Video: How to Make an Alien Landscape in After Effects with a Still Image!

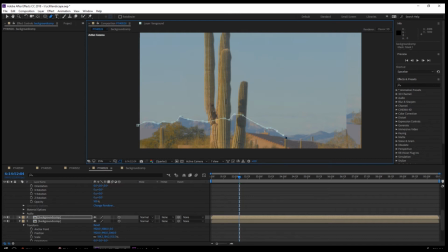[8:11]
But if you manipulate it just enough, it might register properly as another set of sort of sub mountains, sort of like a little valley. That's the thing.
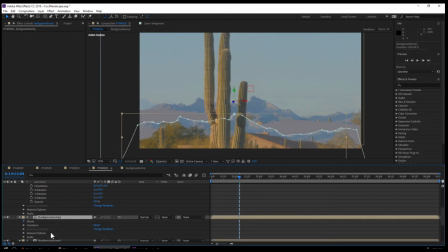[8:26]
Just go nuts. You can just if you have a lot of time, you can just manipulate the hell out of this and make something pretty cool. This is just a real quick me quickly doing this,
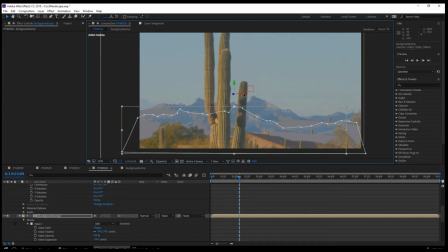[8:42]
and I'm not an After Effects pro, and if I can do this, anyone can do this.
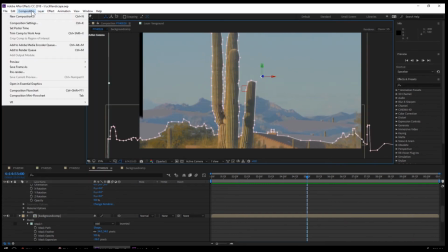[8:47]
Yeah, that sort of works all right. I like how the sort of the gray solid, and stuff like this happens too,
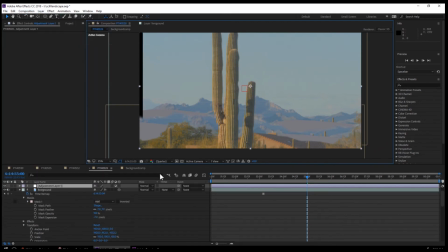[8:55]
like the sort of the serendipitous things where
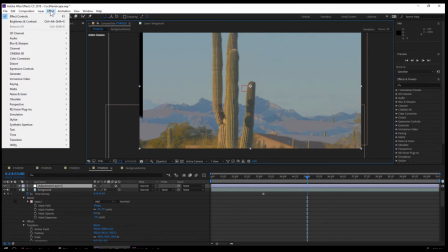[8:59]
the gray to me kind of looks a little bit almost like a fog in this kind of valley.
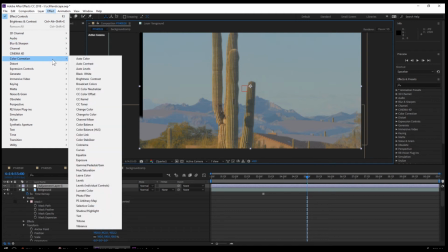[9:05]
So like there you go. I have a solid gray that kind of registers.
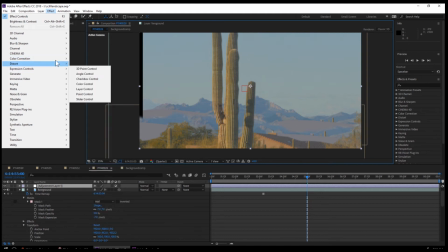[9:09]
It's fine. Like I don't have to necessarily put a ton of detail into that area, and it gives it a little bit more depth.
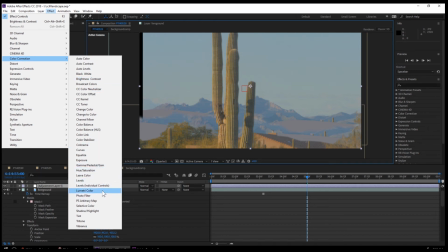[9:15]
But that was actually an accident. Don't deny some happy accidents that can happen, right? So what I'm actually going to do, I'm looking at this really cool thing.
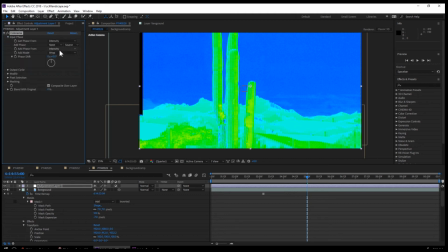[9:23]
It's Colorama, and this is where it really turns into. Now let's get into the alien stuff here, because that just looks like Arizona still.
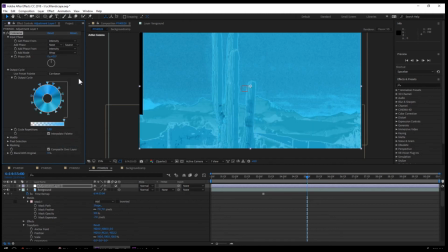[9:32]
So this Colorama is very cool. You can just select some presets.
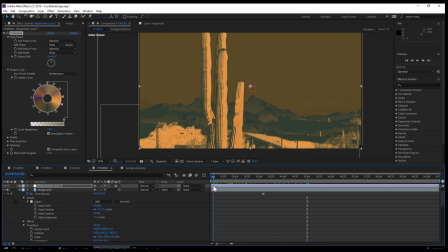[9:37]
I think I'm just going to use presets, kind of like this. Kind of looks cool. It looks like an intro sequence to some kind of old Western, right? No, Rifleman.
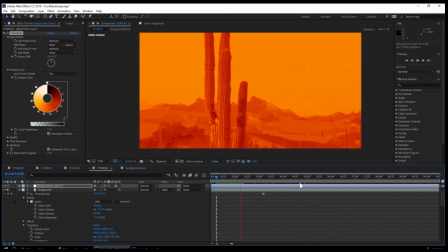[9:50]
Oh, here we go. Yeah, I like this. It's almost kind of like Mars. That definitely looks alien. That's not Arizona anymore. Although they have Arizonian cacti. That's where the cacti came from.
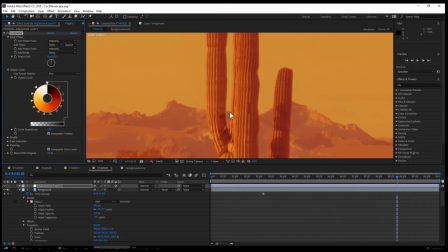[10:02]
This cool planet, right? Yeah, I like this look.
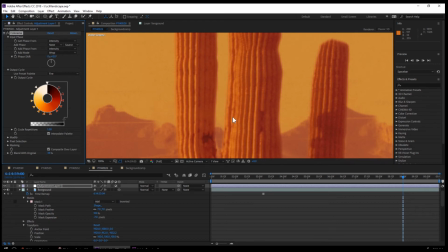[10:09]
It's look this kind of sort of hot, arid look.
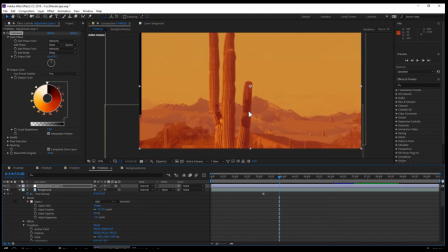All right, that's cool. I'm gonna use that. I'm gonna just dial down the opacity a little bit, or the blend actually, blend with the original.
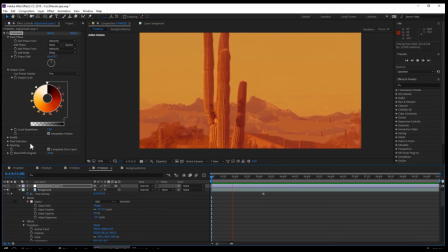[10:28]
What I did there actually, I did a adjustment adjustment layer, and threw that colorama on there. If you saw that, so I just duplicating the cactus here,
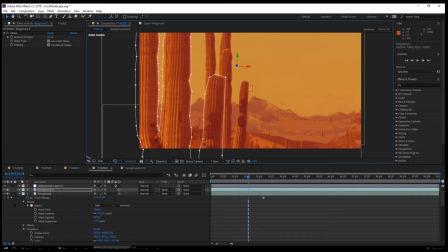[10:43]
and pushing another one way up to the foreground even more, just to give it a little bit extra depth. There you go. And see, I took off the third prong of this cactus just to make it look like sort of its own a different cactus.
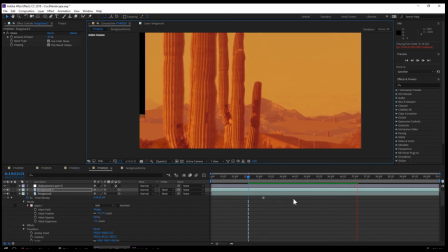[11:00]
You got to really watch that when you duplicate. Like, you kind of need to manipulate it in some ways. Sometimes I'll horizontally flip images, but with this, I found with the sun, you can see the light is kind of definitely coming from a certain direction.
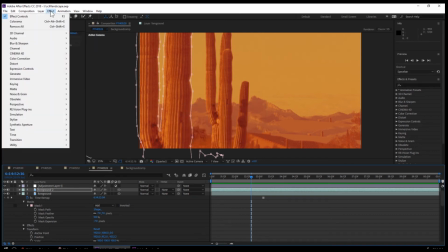[11:14]
So if you horizontally flipped it, it's gonna be the sun's gonna be on the wrong side, the light.
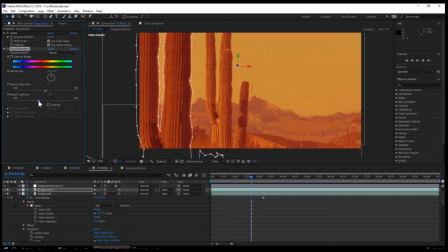[11:19]
So you got to watch that. You don't. Some people may not be that picky, but I find if you have more of a flat image that doesn't have a defined like light source, that you can get away with horizontally flipping. Therefore, your duplication of a layer is going to look, somewhat unique to the original layer.
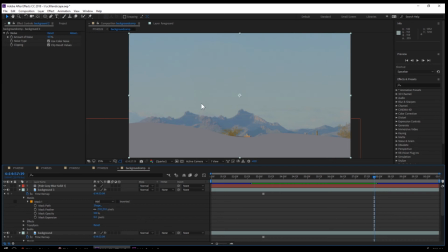[11:40]
So here I'm just making the background a little bit bigger because I find that if you saw on the camera preview,
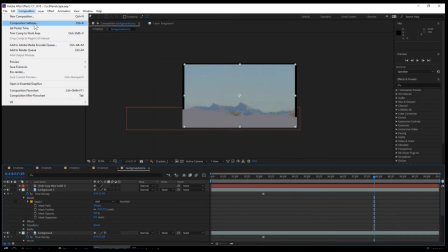[11:47]
it kind of cuts off at the very end. So I'm just going to make that. I'm just going to cheat here and just zoom it up a bit. Just tweaking the background a little more here.
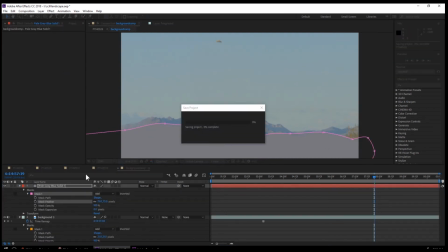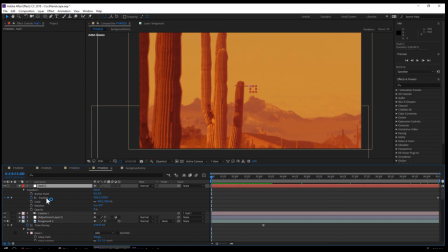[12:02]
So what I'm doing here is I'm adding an expression to the null object. That null is my controller, my camera controller. And I'm just adding a little wiggle,
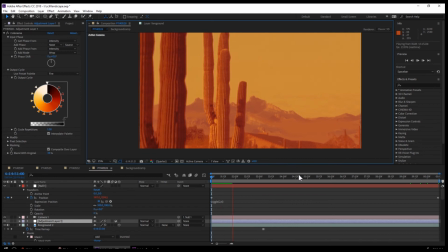[12:13]
and I'm just kind of tweaking the numbers because I didn't like it how the camera was moving very flat.